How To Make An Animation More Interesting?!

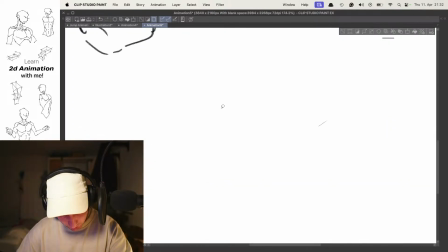So we're creating a new animation layer. And I want to try something else.
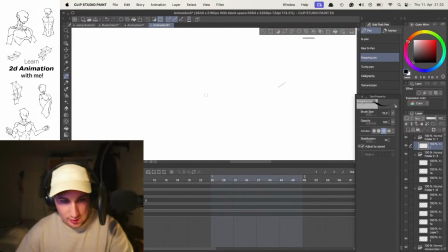Let's see.
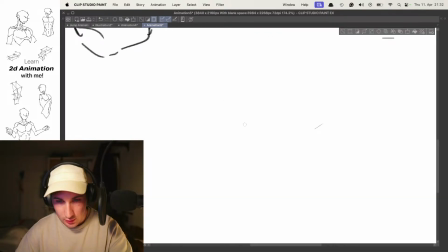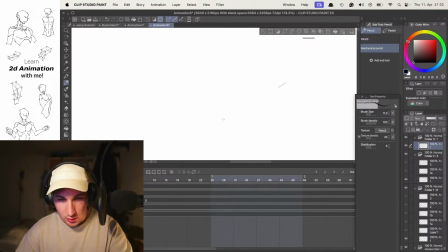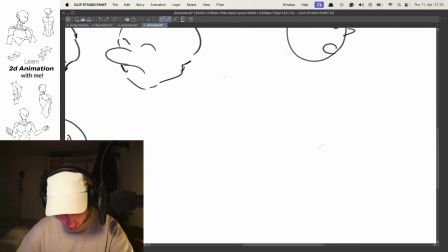Okay, so now back into sketching mode.
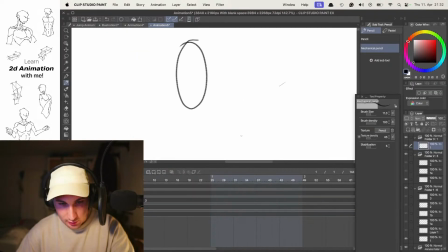Like that. New layer.
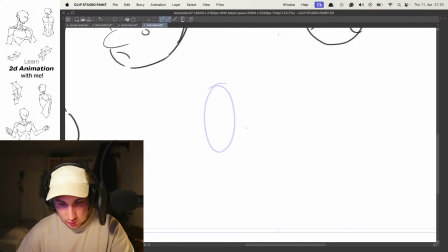And here, you see in a second what I'm trying to do.
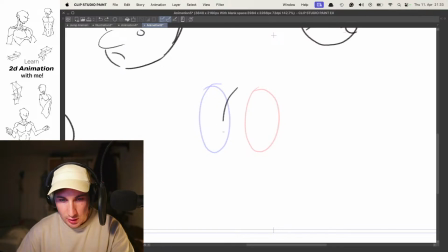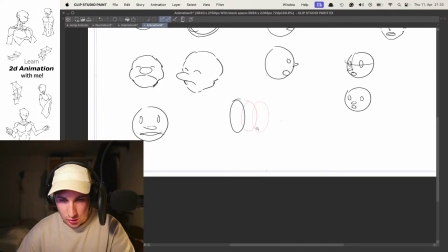Okay, so this would be the normal version. Now let's try it differently.
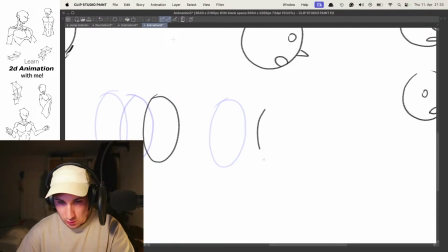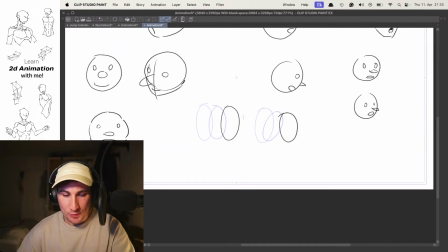So just by, that's super interesting also to see.
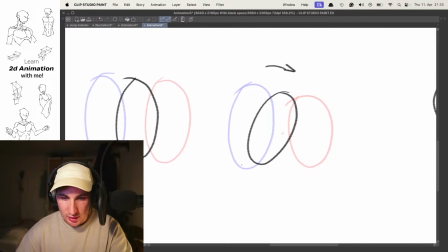Also just by rotating here this a little bit and also let it move a little bit in that direction,
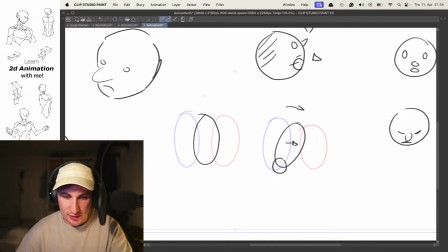but this point stays here to some degree instead of just placing it here in the middle with the same distance.
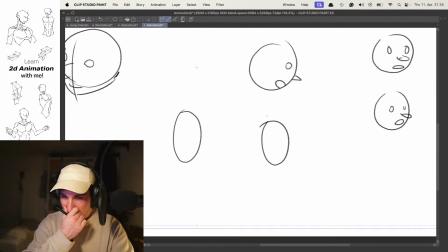We can also create a little bit more of a dynamic. That's also interesting to practice.
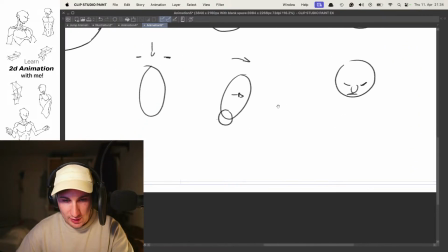Let's try it again with the face maybe.
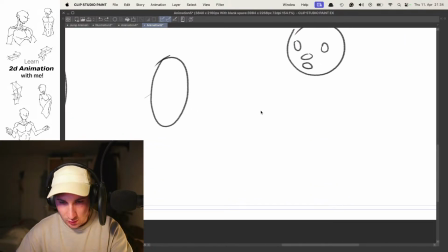Maybe like that.
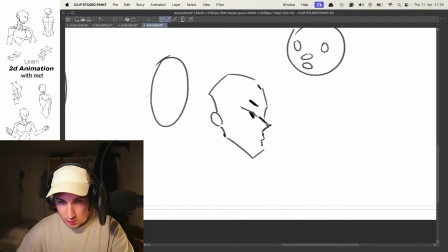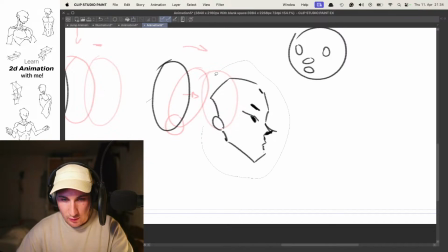Then let's bring it a little bit here to the front so we have a little bit more space for drawings.
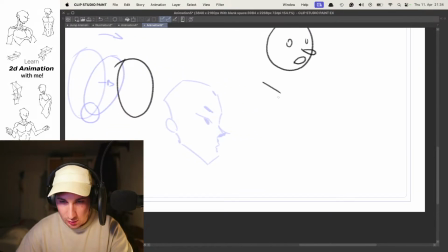So here now the head goes maybe here. So super simplified head here.
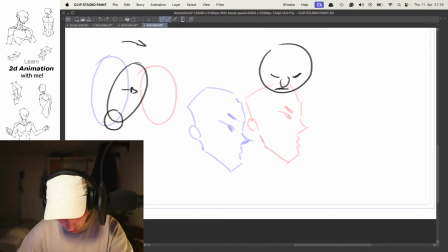And now instead of just placing the in-between here in the middle, we actually want to let it be here, maybe looking down.
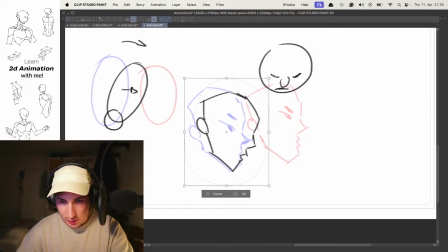Move a little bit more like that. Also rotate a little bit more.
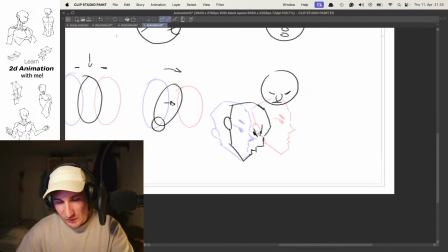Like that. Cool. And with that also creating a little bit more variation and dynamic
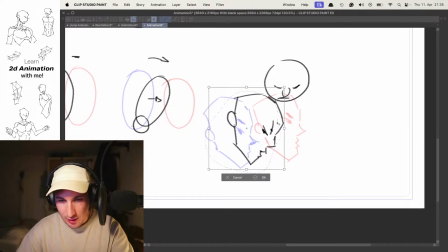instead of just placing the head here in the middle. I mean, this could be also, but you see already like the difference of the animation, and we're still like 3 same drawings.
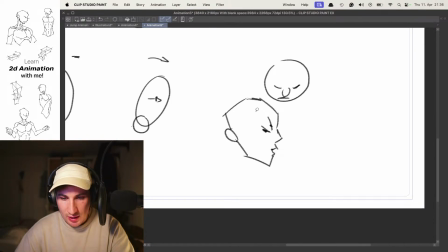Of course, sometimes we also need this, but to give it a little bit more an interesting dynamic, yeah, it can be helpful to place the head like here, for example.